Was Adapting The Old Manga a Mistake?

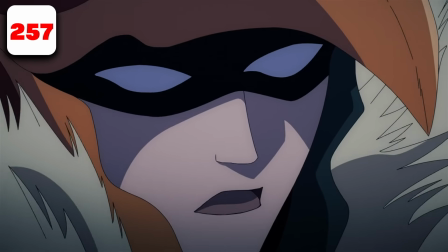(16:24)
Now, interestingly enough, they let Phoenix Man show off, dashing around at top speed around Child Emperor's mech right here like this,
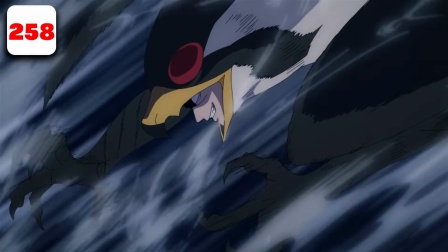(16:33)
and then Child Emperor's reaction, only then to reveal that Phoenix Man is in a new form.
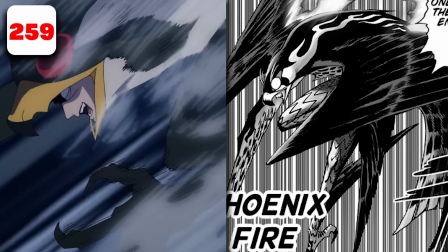(16:38)
See, in the manga, they make it very clear. Boom! He glows, then he changes, and this is the panel, huge panel by the way, showing that he has changed.
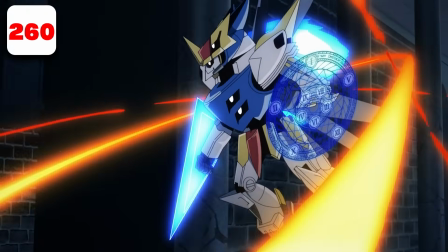(16:45)
But I kind of like that in the anime, he says he's going to change,
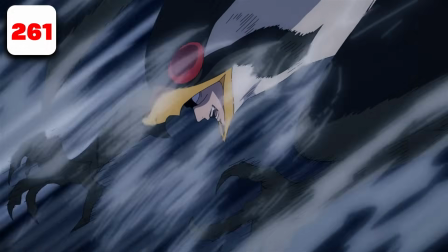(16:48)
and then the next thing we see is vastly different movement than we saw from before, and then a close-up of his costume change slightly.
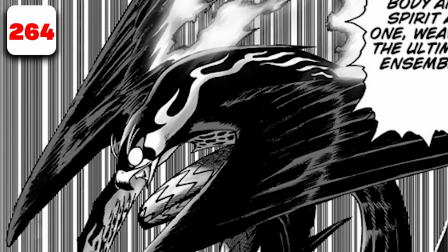(16:55)
I personally do still prefer the manga, but I think that this is a fine way to do it.
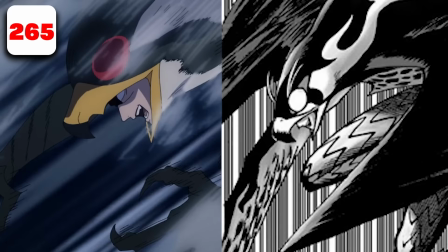(17:00)
If only JC didn't struggle with cuts so much, I feel like this would have come across far more organically than it did here.
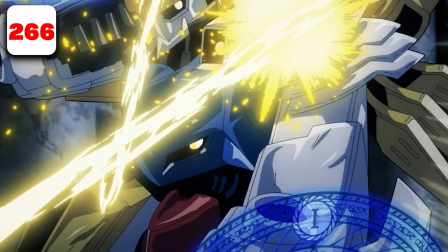(17:06)
Before we see all these impacts on Child Emperor's mech exterior, we're supposed to see a close-up of the inside and the AI voice talking to us.
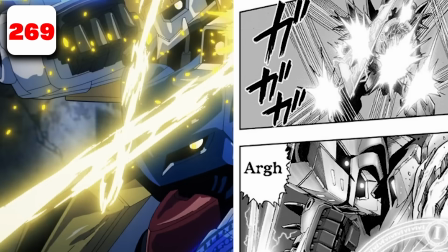(17:15)
And they use one panning shot for all the impacts rather than the two panels that are in the manga.
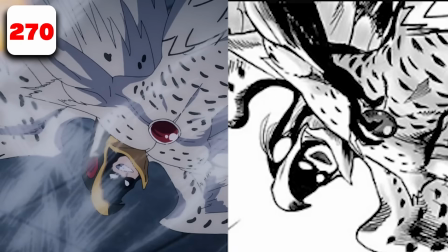(17:19)
This is one of the simplest designs for Phoenix Man in the anime and manga, so I honestly just can't really complain. It's like basically perfect, just missing one thing, which is the sort of like eyebrow feathers that come from his eye.
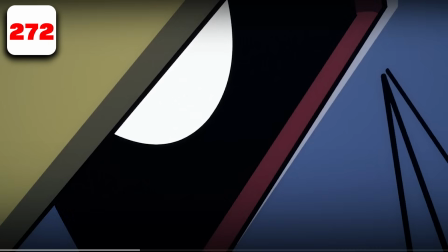(17:32)
We're not supposed to be this close up to Child Emperor's eye.
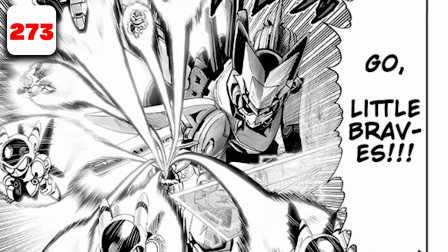(17:37)
In the manga, we just get a very, very distant shot of him firing off something that we can see because they're closer to us in terms of perspective,
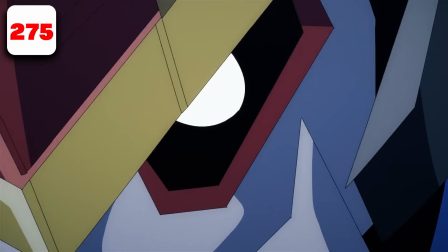(17:45)
being little bravers or bravies, but it's way more organic in the anime compared to the manga here,
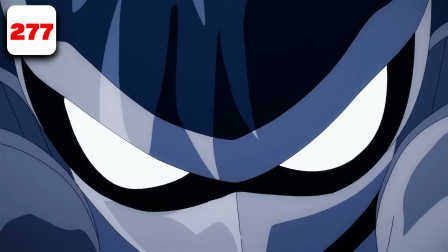(17:52)
using one of the little bravers as a transition point for the next panel. JC Staff actually made a good cut.
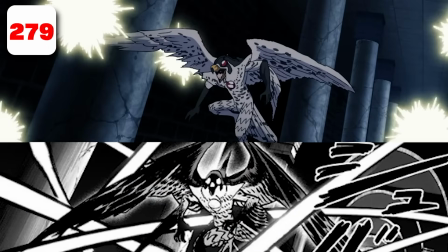(17:58)
What? Now, I said I wasn't going to complain about design, but here we are, I guess. Phoenix Man's wings in this form are supposed to be black, and his arm wings are supposed to be way bigger. The arm wing on his right arm isn't even present like at all for some reason.
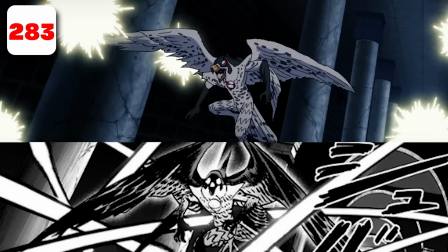(18:13)
And we're supposed to get far more of him dodging the little bravers rather than just, him reacting to the fact that they're dashing around him.
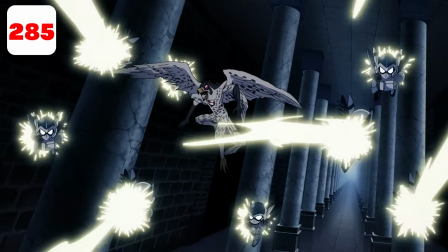(18:19)
It kind of looks really weird that he's just, a PNG floating there. They don't all blast him like this in the manga.
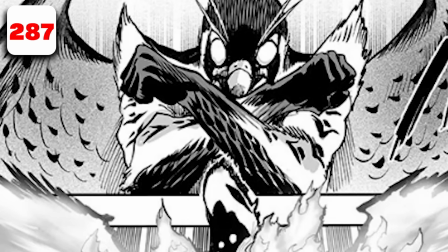(18:25)
In the manga, he simply just gets fed up of having to deal with them and transforms within 2 panels.
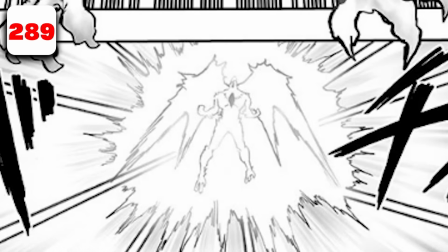(18:30)
He only gets shot after he transforms, which is actually pretty interesting.
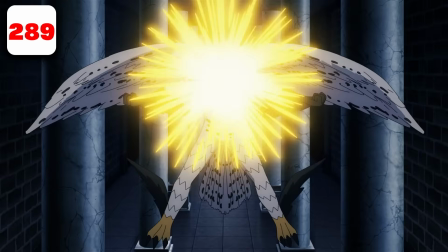(18:34)
I think it makes a pretty cool transition for the blasts to hit him and use the light and the impact of that to transform him.
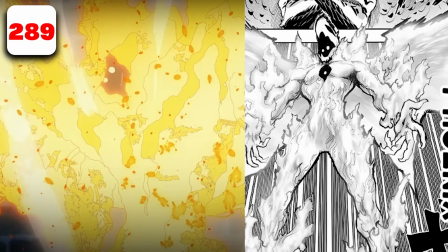(18:41)
I think it's actually a pretty interesting idea. If only the design didn't look jank as hell.
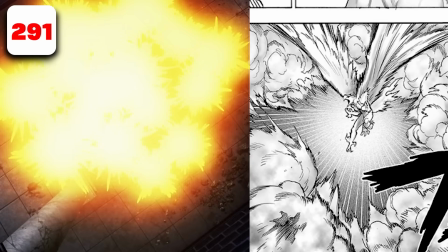(18:46)
The shot on when he blows up all the little guys is slightly different than it is in the manga. Smoke is supposed to explode outwards from this perspective rather than really simple layout that they do here in the anime.
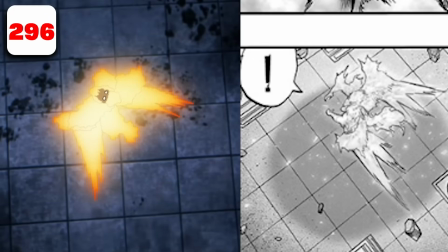(18:59)
I'm just gonna put down 5 differences here just because if you look at the 2 panels, like they're so different, and the design of the characters lost so much. It's just lost a lot of detail.
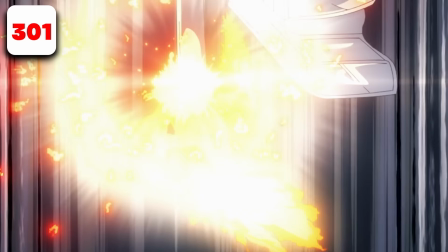(19:09)
It is so unclear as to what the hell is happening here. Like, see this? What is this? You just cannot see that this is the mech's elbow, even though it's hollow, stabbing down the sword.
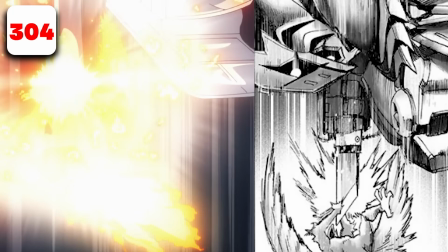(19:21)
Like, it is so unclear as to what's happening here. They also feel the same way because there's so much effects going on. This is not it whatsoever.
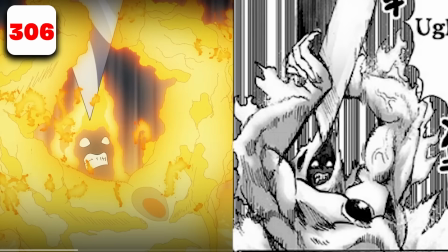(19:30)
cutting straight to the close-up where they're able to like convey what the hell's actually going on, even though that should have been so visually clear with the previous shot.
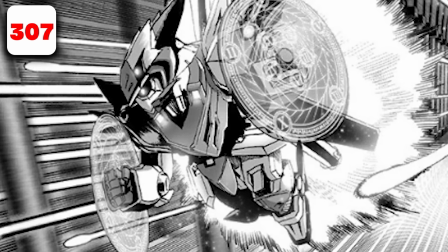(19:37)
We're supposed to see Child Emperor dashing towards the kid as Hawkman continuously shoots off this barrage,
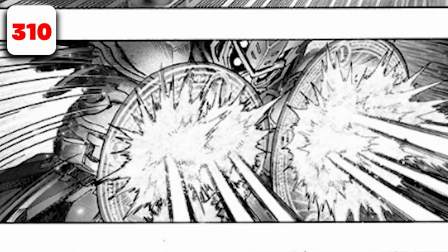(19:45)
only being able to block it once he reaches a position between him and Phoenix Man.
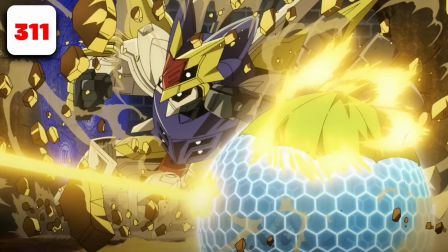(19:50)
But instead in the anime they just cut to him bashing through a wall, putting up a shield,
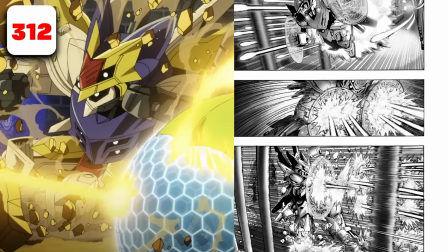(19:55)
which is a loss of an entire page worth of movement and dynamicism. So to be honest, I'm going to be putting a brutal 10 differences for that, because look at this page and tell me that that isn't a lot of detail lost.
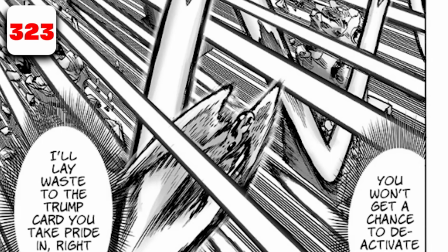(20:08)
Phoenix Man's flight path, although correct, it isn't really given enough time for us to appreciate that movement.
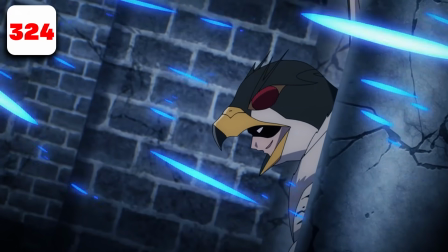(20:15)
Him appearing, I feel like it happens too quick, not that it's poorly animated.
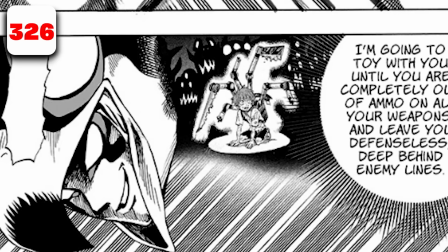(20:18)
This shot of Phoenix Man's internal monologue is actually supposed to be happening while he's dashing around, not when he's hiding behind a pillar.
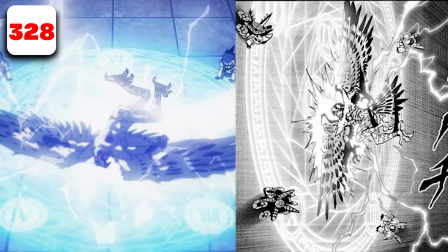(20:25)
This electrical current and rune is supposed to be summoned by little robots, but it's not supposed to be summoned by little robots on the floor. It's supposed to be on the left hand side wall.